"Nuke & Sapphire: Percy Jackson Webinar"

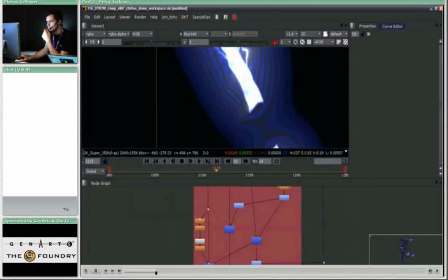The chromatic aberration is basically just some fractal noise that's merged with an edge detect of the bolt to separate some areas from others and then we introduce
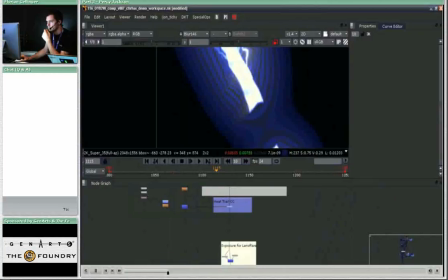some more red into hotter white values so that you get the chromatic aberration
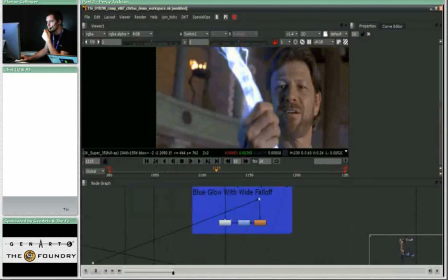on its edges where it's the hottest and then in addition to that if you look at this I told you that the that the glow is a very difficult thing to
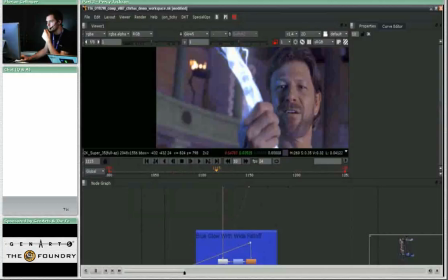do because you need a couple of different glows in order to make it work in the end so here you see the final result of the glow, this is everything without glow, and then you add, we added a wide blue glow that illuminates the air all around it, looks something like this,
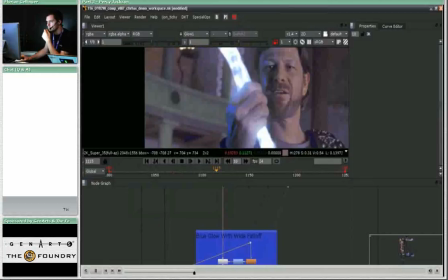and then in addition to that we added some more glow like a white glow that's a little tighter around the core of the bolt,
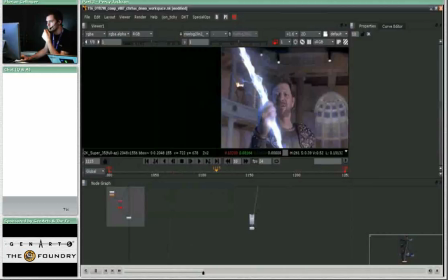and then some more glow around just Zeus's hand to integrate
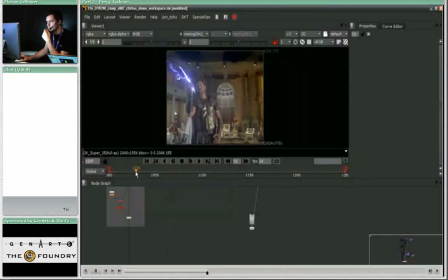his hand better with the light that the lightning bolt is casting on him and then there we had another idea towards the end we thought wow this pure source of energy is flying through the air wouldn't it be cool if it had
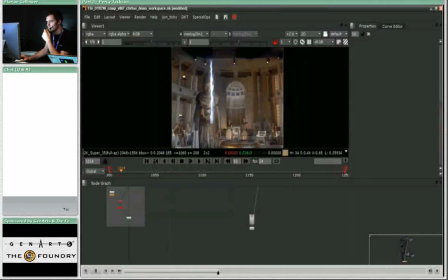like like a trail while it's flying again everything had to be done very very subtle but when you
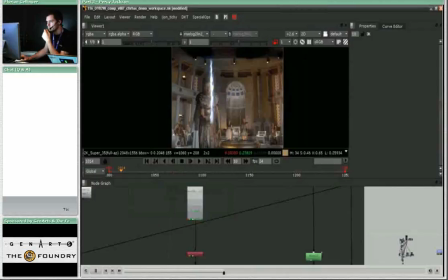have something like this lightning bolt flying past the camera blowing out
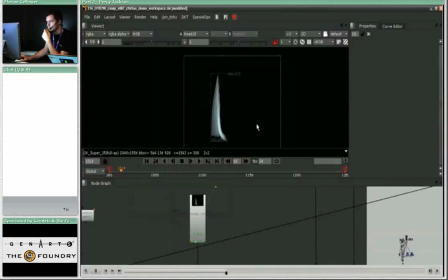the frame you want to do something like this trail down here for example in magenta something that it fades off so we rendered the same lightning bolt again from mental ray using absolutely over-the-top
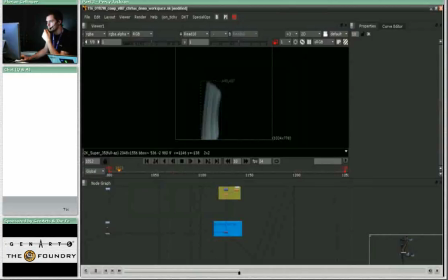values for for the motion blur settings which then looks something like this more like a banana than than the lightning bolt and we we use this just as a as a matte for a color correction to add some heat distortion
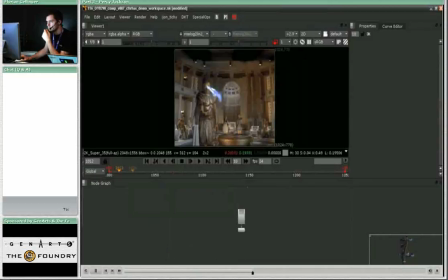in the tail of in the trail that's behind the bolt while it's in mid-air and some color correction to, well, add to the movement and the event of the most powerful weapon in the world returning to Mount Olympus.
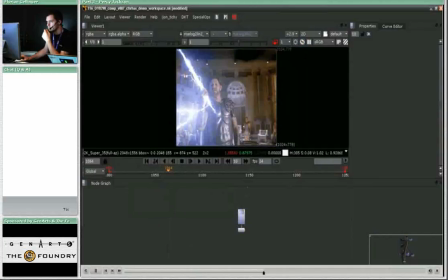Okay, then we're just adding a little scan film grain.
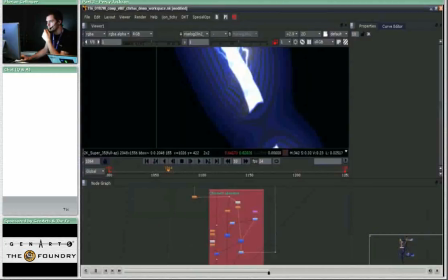Another thing that's awesome in Nuke that you can just shoot with any sort of film negative on a gray card.
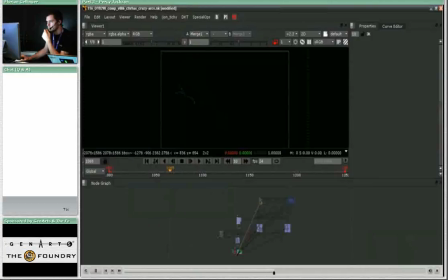So now this setup and you can extract that brain, takes the render from the last setup that you just saw that integrates the lightning bolt in Zeus's hand, and adds some more wild arcs, because this was a last-minute wish by Chris Columbus. He said, this is like the event where the lightning bolt returns home.
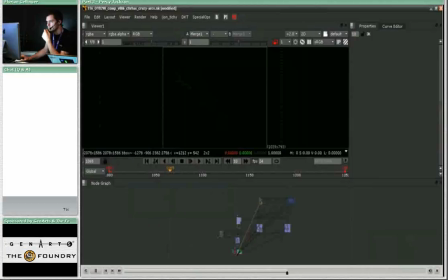It has to be celebrated in some way, and in what way could you celebrate a lightning bolt returning home better than adding more lightning? So, we went ahead and built more individual arcs,
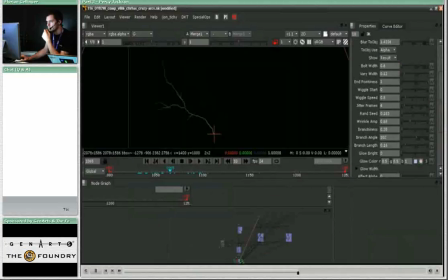but this time with higher branchiness. If you look at this, it's a completely different setup the way from the other arcs that you've seen so far.